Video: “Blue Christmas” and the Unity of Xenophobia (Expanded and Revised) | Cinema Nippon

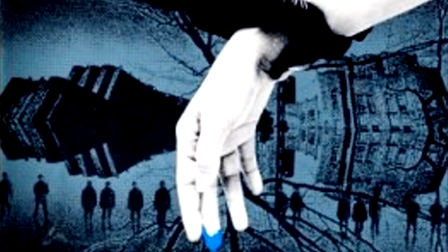275s
Anyway, let's jump right into this bizarre tale and see what we're in for.
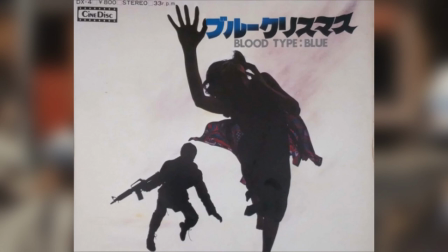279s
As usual, if you haven't seen the film, we strongly urge you to track down a copy and make that kind of magic we were referring to,
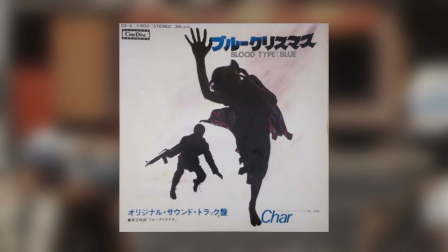286s
though it took quite a bit of snooping to get our copy, so I won't blame you if you give up and just go ahead with the video.
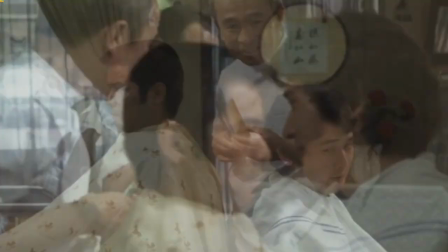294s
Blue Christmas centers around two men.
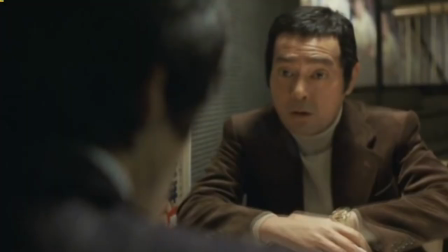296s
First, we have Oki, an army man, coming to grips with the potential existence of extraterrestrials.
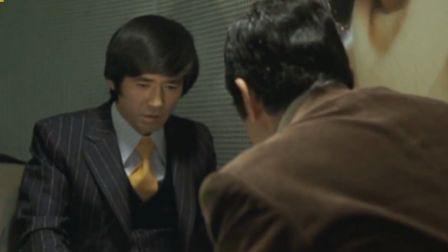303s
On the other end of things, we have Minami, a reporter chasing down the leads on the disappearance of a certain Dr. Hyodo,
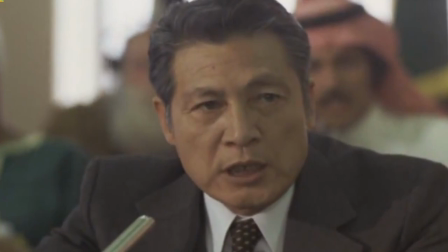311s
shortly after presenting a report on aliens to an international council. What ties these two men together?
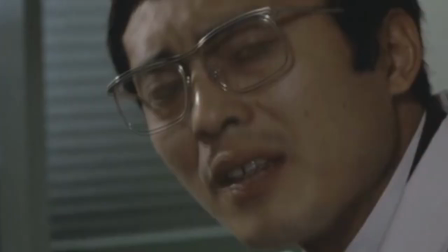317s
The sudden occurrence of humans possessing blue blood, similar to animals like squid,
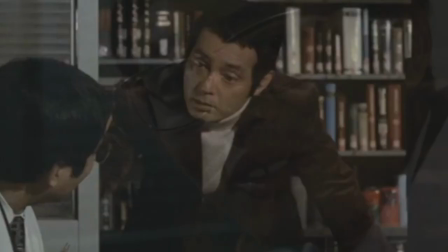324s
which is linked with said humans having witnessed the presence of UFOs.
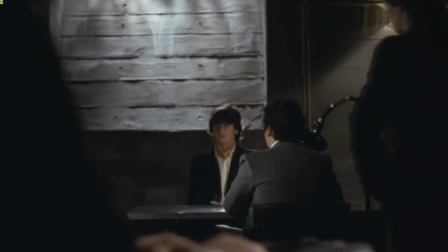328s
Wrapped up in this plot are a British pop band, an up-and-coming musician, a program known as Project Blue Book, the real-world U.S.
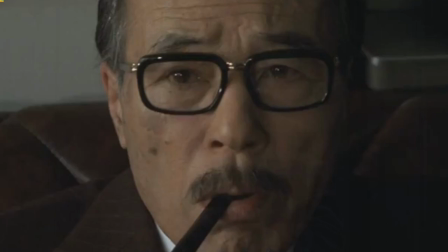337s
Air Force's investigation into UFO phenomena, and a global conspiracy surrounding all of these folks and occurrences.
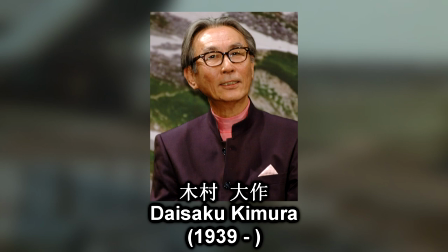345s
One of the first things that one notices about Blue Christmas is how pretty it is.
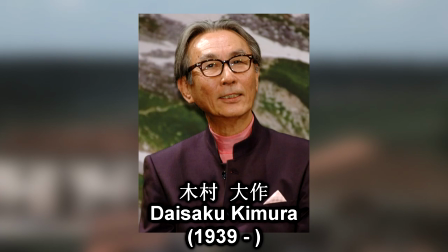351s
Cinematographer Daisaku Kimura composes absolutely gorgeous shots throughout the film, relying heavily on color symbolism.
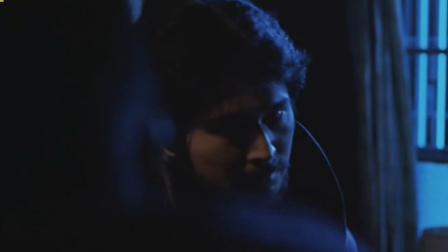358s
Blue, in the case of the film, provides a subtle means of portraying a change of heart.
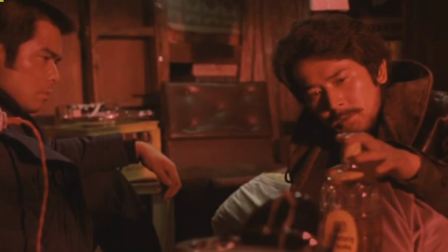363s
As in this scene, where Oki meets a pilot, and a neon sign lighting his face changes from red, a color of aggression, to blue.
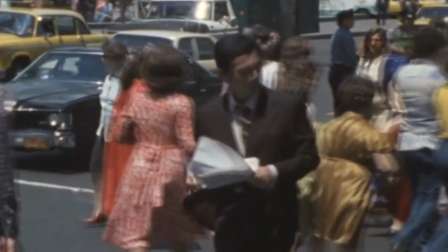371s
At other times, it signifies paranoia, like when we hear discussion of the rapid spread of blue blood.
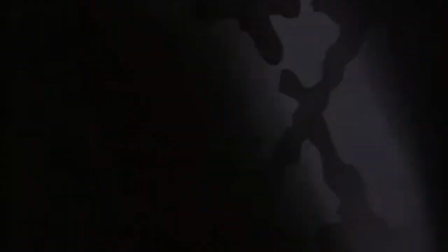377s
If you look at the extras in the crowd, almost half of them are wearing blue shirts and blue jeans.
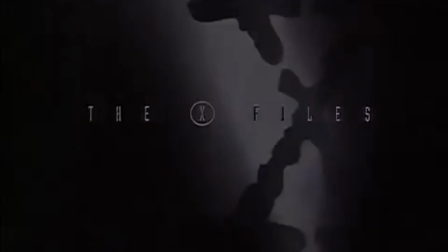382s
Another thing fans of 90s science fiction may have noticed is that Blue
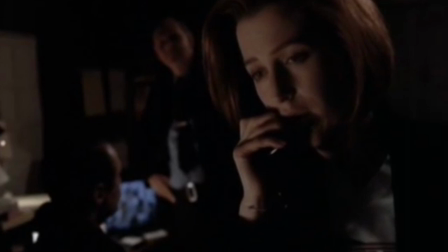387s
Christmas is kind of like a protracted multicultural episode of the X-Files.
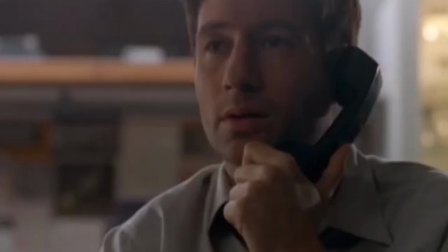392s
Really, almost all of the tropes here are there. There's a mystery that a small group think they understand the origin of.
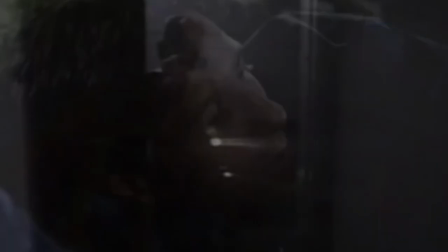399s
The main character must jump through hoops to meet an informant who is risking his life to tell the story of the century.
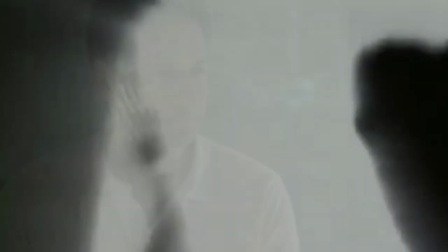405s
At which point, we find out that this goes all the way to the top.
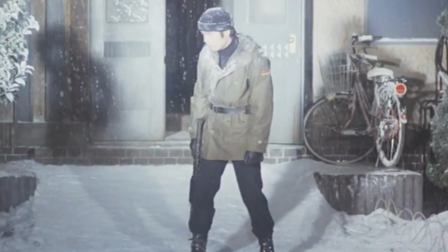409s
Even if Oki doesn't begin as a Mulder analog, he becomes one, as he turns into a government official wanting to do the right thing,
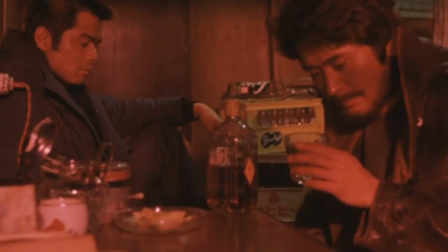417s
who encounters people who are supposedly dead, but were really taken to Russia for experimentation.
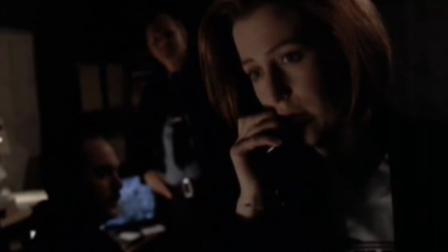424s
The only thing missing really is a skeptic, a Scully analog. So it's like Japanese Scully-less X-Files.
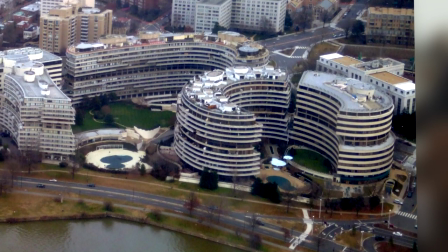433s
But you know what else Blue Christmas is a lot like? It's a lot like Watergate, one of the real government conspiracies that served as inspiration for the X-Files.
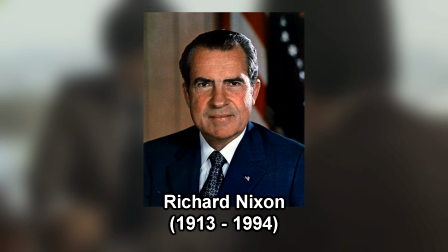442s
The Watergate scandal, for the uninitiated, was an incident in which President Richard Nixon's administration covered up evidence of his parties
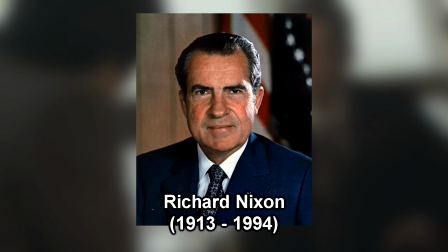449s
breaking in and tapping the headquarters of the Democratic National Convention in 1972.
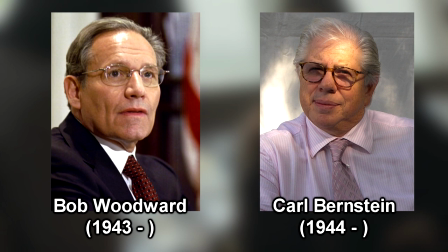454s
The scandal was unraveled by Bob Woodward and Carl Bernstein, two reporters,
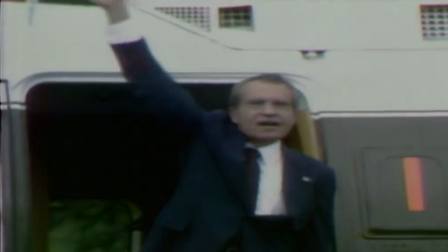460s
and its revelation led to the untimely resignation of Richard Nixon in 1974.
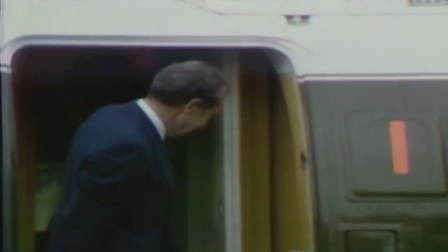464s
They were helped by an informant going by the name of Deep Throat, taking his alias from the then-recently released porn film.
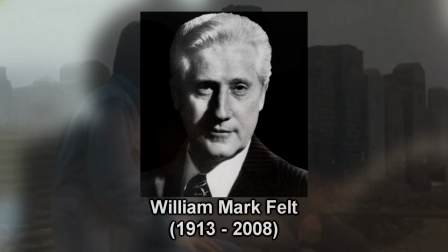471s
In the case of Blue Christmas, Minami is the investigative reporter, and Dr. Hyodo is the informant who knows too much and has to be silenced.
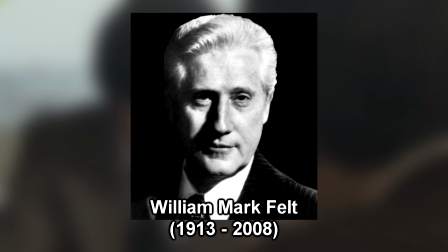479s
In actuality, Deep Throat turned out to be an FBI agent named William Mark Felt, not a doctor,
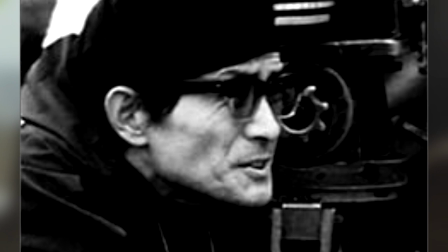486s
but this wasn't revealed until 2005, while during Blue Christmas's production, his identity was still shrouded in mystery.
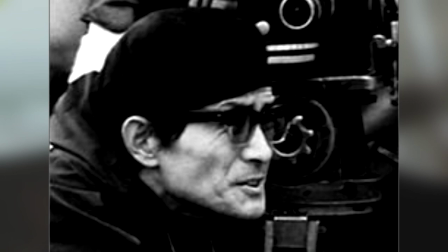493s
Okamoto may have been using his previously discussed distrust of the government and the recent
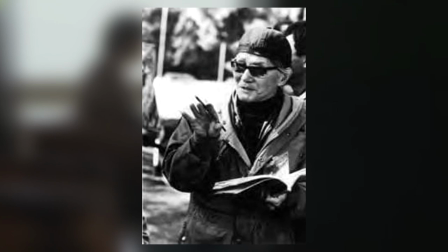497s
occurrences half the world away to form a unique vision of intrigue and conspiracy.
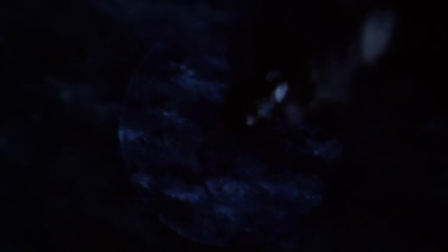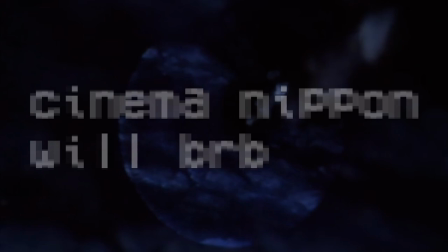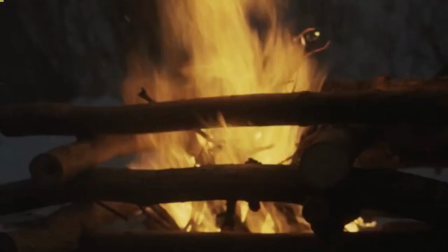514s
But how about the message of the film?
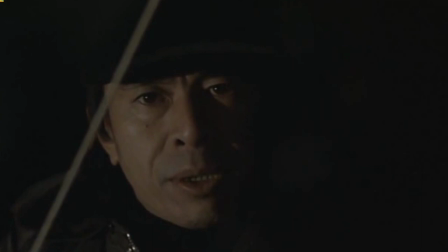516s
Oki and the Blue Blood epidemic could be metaphors for any number of things, whether cultural, governmental, or even physical.